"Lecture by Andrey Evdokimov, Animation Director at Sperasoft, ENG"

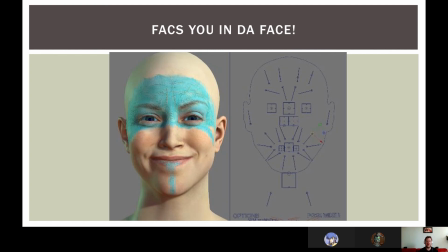5597s
So basically, if you're animating with the FAX rig, you need to understand how the actual face in anatomical way works in real world. If you're knowing what you're doing, you will have like pretty realistic results with this kind of rigs.
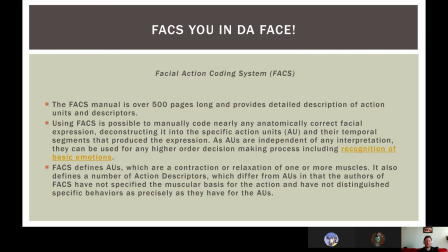5617s
So facial action coding system FAX, the FAX manual is over 500 pages long and provides detailed description of action units and descriptors. Using FAX is possible to manually code nearly any anatomically correct facial expression,
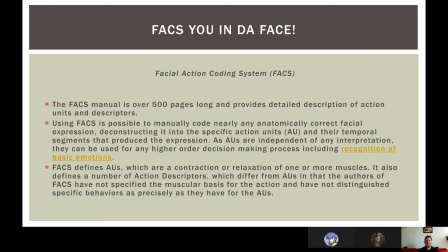5634s
deconstructing it into the specific action units and their temporal segments that produce the expression. That's why the FAX system is used in rigging, because with this 500 long manual, you can code every emotion you have.
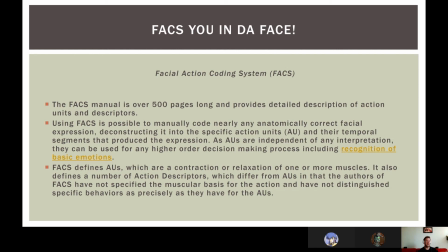5652s
Like in game rigs, in movie rigs, the FAX system is pretty simplified. It's not like a 500 pages with tens of different action units on every page.
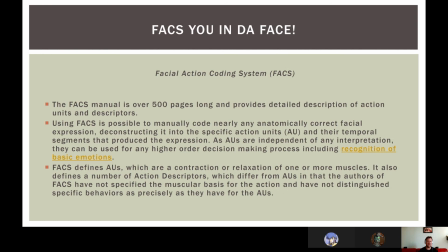5668s
It's something like 35 action units, or 50 or 60 units. But the math is there, the way how the emotions and the
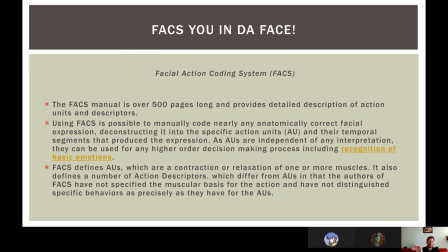5682s
face movements is coded into these action units is pretty useful for rigging. And because of that, most of the hyper realistic rigs, facial rigs, are facts.
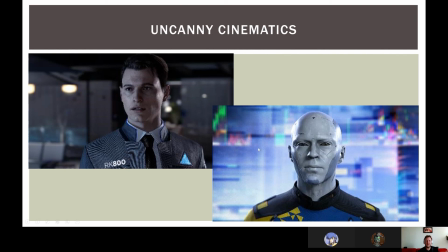5701s
So, uncanny cinematics. There are two different screenshots from the same game. Everybody knows this game. But to me, the right guy, the blue guy, looks way better than the left guy.
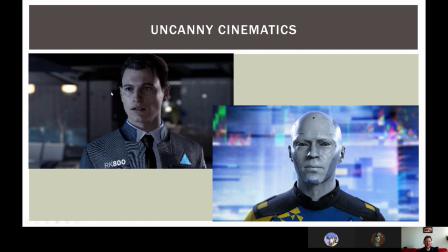5720s
Why? Because the left guy is 100% human, looking like a human, even if by story he's a humanoid android, whatever, but he looks like a human. He has a proper skin tone, the hair, all that stuff.
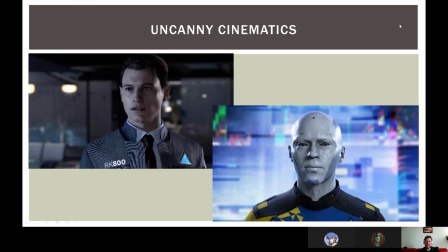5739s
But the right one doesn't have this like signs that I am a real person, look at me. He looks like a human. He looks like a humanoid, but he have different skin tone. He have strange details on his face.
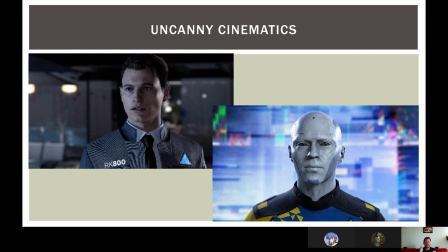5758s
He has different eyes, and because of that, your black box doesn't alarm him that this doll is not a human. So basically, the quality of everything for these two different characters are more or less the same.
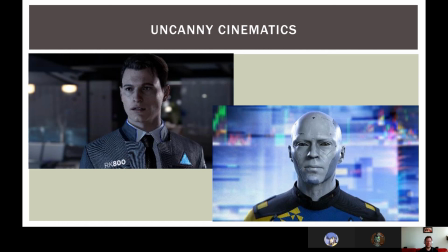5774s
The details, the texture quality, the shading quality, everything. But the appeal is bigger for this guy because he doesn't look like a real person, and because he doesn't have that uncanny valley effect.
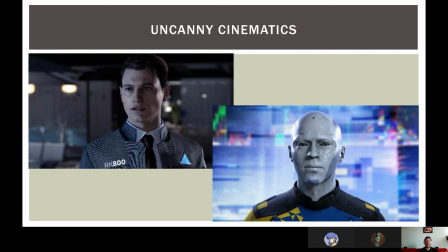5793s
And even more, if you look at these two characters in motion, you will notice that this character, even if it's one of the main characters, looks worse compared to this.
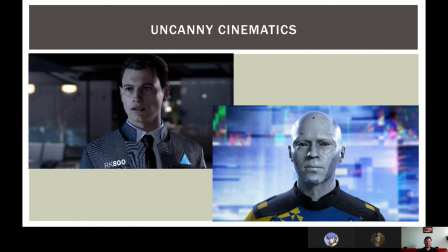5806s
And this feel is because of the uncanny valley effect, because this character looks more like a human. Proportions, clothing, skin, everything. And this one looks more like a robot, more like a non-human something.
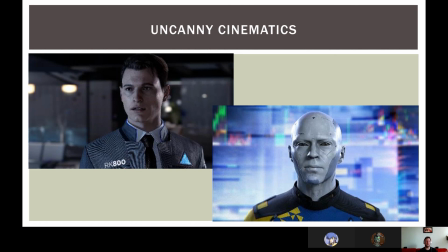5824s
And all the artifacts of the motion capture, all the jitter, all the tremors and all that stuff, actually working to appeal more to this character, because all these artifacts add in value to this character.
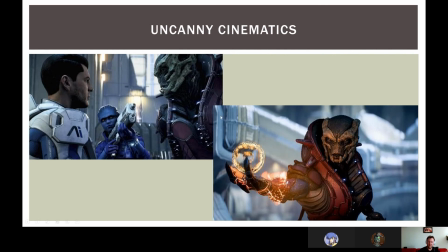5844s
This is famous screenshots from the famous game Mass Effect 3. I picked this these screenshots because we have pretty awesome designs of the aliens that looks
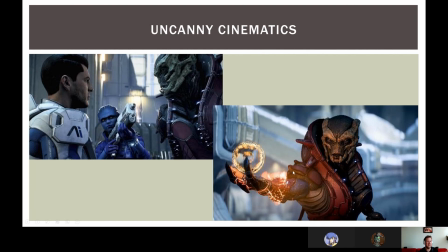5862s
awesome in every way, even in terms of movement and all that stuff. And we have pretty blunt looking human characters that doesn't look like a human. And I'm not talking about the issues with the facial animation and all that stuff that everyone loved.
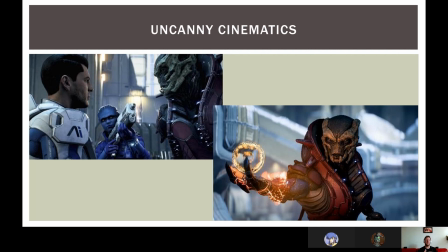5880s
I'm talking about the overall look. And this happens because of the same uncanny valley effect, because we know exactly how the humans look. And all the problems, all the issues,
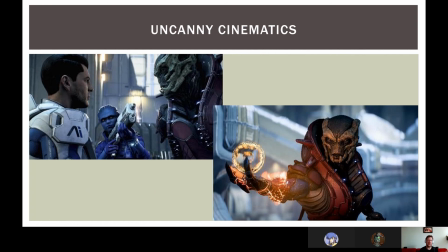5896s
having the very loud alarm sound, but we don't know what this creature is, because this is alien, it doesn't exist in the real world. And because of that, this creature looks much, much better, because it doesn't have this uncanny valley effect.
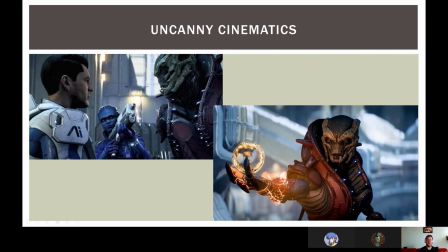5915s
And actually, the amount of detail on everything, the models, textures, shading, is pretty comparable with all these characters on these screenshots. It's just the way how we're feeling about these characters.
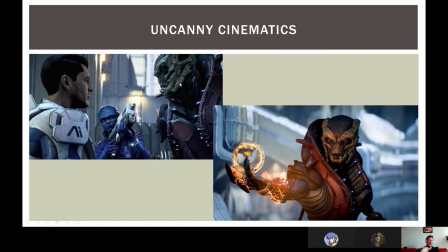5932s
And because we don't have any background for this character, and for this character, as, I don't know, ethnics, we don't know what it is. It's an alien. Aliens might look like anything. And because of that, it appeals more compared to the human characters.
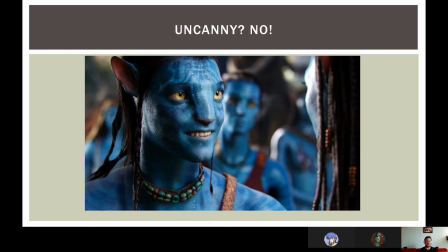5952s
The Avatar, the absolutely genius movie by genius director. And I don't think so that the blue skin tone was just the artistic choice. I'm pretty sure that the
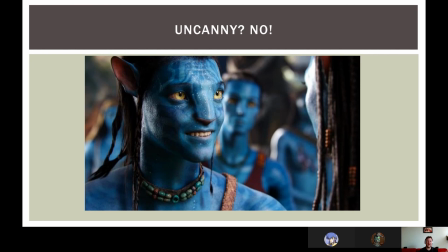5971s
blue skin was chosen not because it looks cool, looks nice, looks fine, but because it like the making the characters, distant from the real beings, real humans.
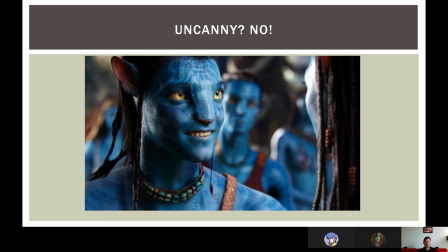5985s
The proportions is different for this aliens. The skin tone is different. It's everything to separate the humans, the real humans, and the aliens, the characters from this movie.
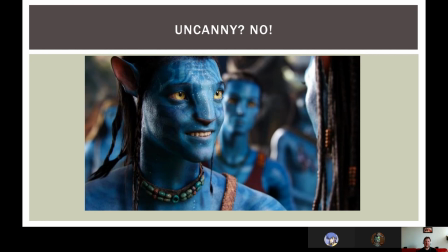6002s
And they're still human-like, they are still humanoids, they're still very appealing because of the shape of the face, because of the mouth, because of the eyes. So, but there is no any Uncanny Valley effect at all.
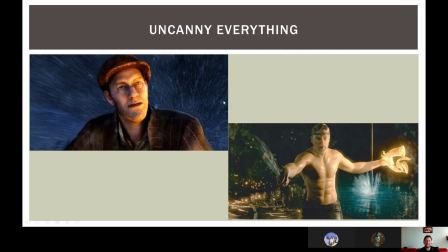6022s
And here we have lots of Uncanny Valley effect. This is the Tintin movie, as far as I remember. Lots of everything looks wrong to me. This is the Beowulf movie, the CG movie,
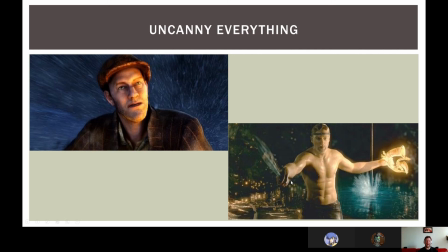6040s
because we have like a shirtless character with lots of muscles, with the six-pack, with everything, but without proper muscle simulation, it looks like a doll completely.
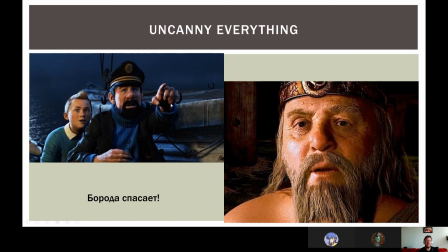6058s
But in both movies, we had pretty awesome character. This captain and this king looks absolutely amazing because of the bird, because of the hairing on their faces.
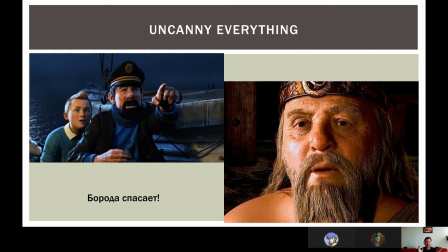6073s
And this bird's beards, they are hiding a lot of signs that this is fake. Like these parts of the faces, the cheekbones, the lower jaw, the chin area deformates.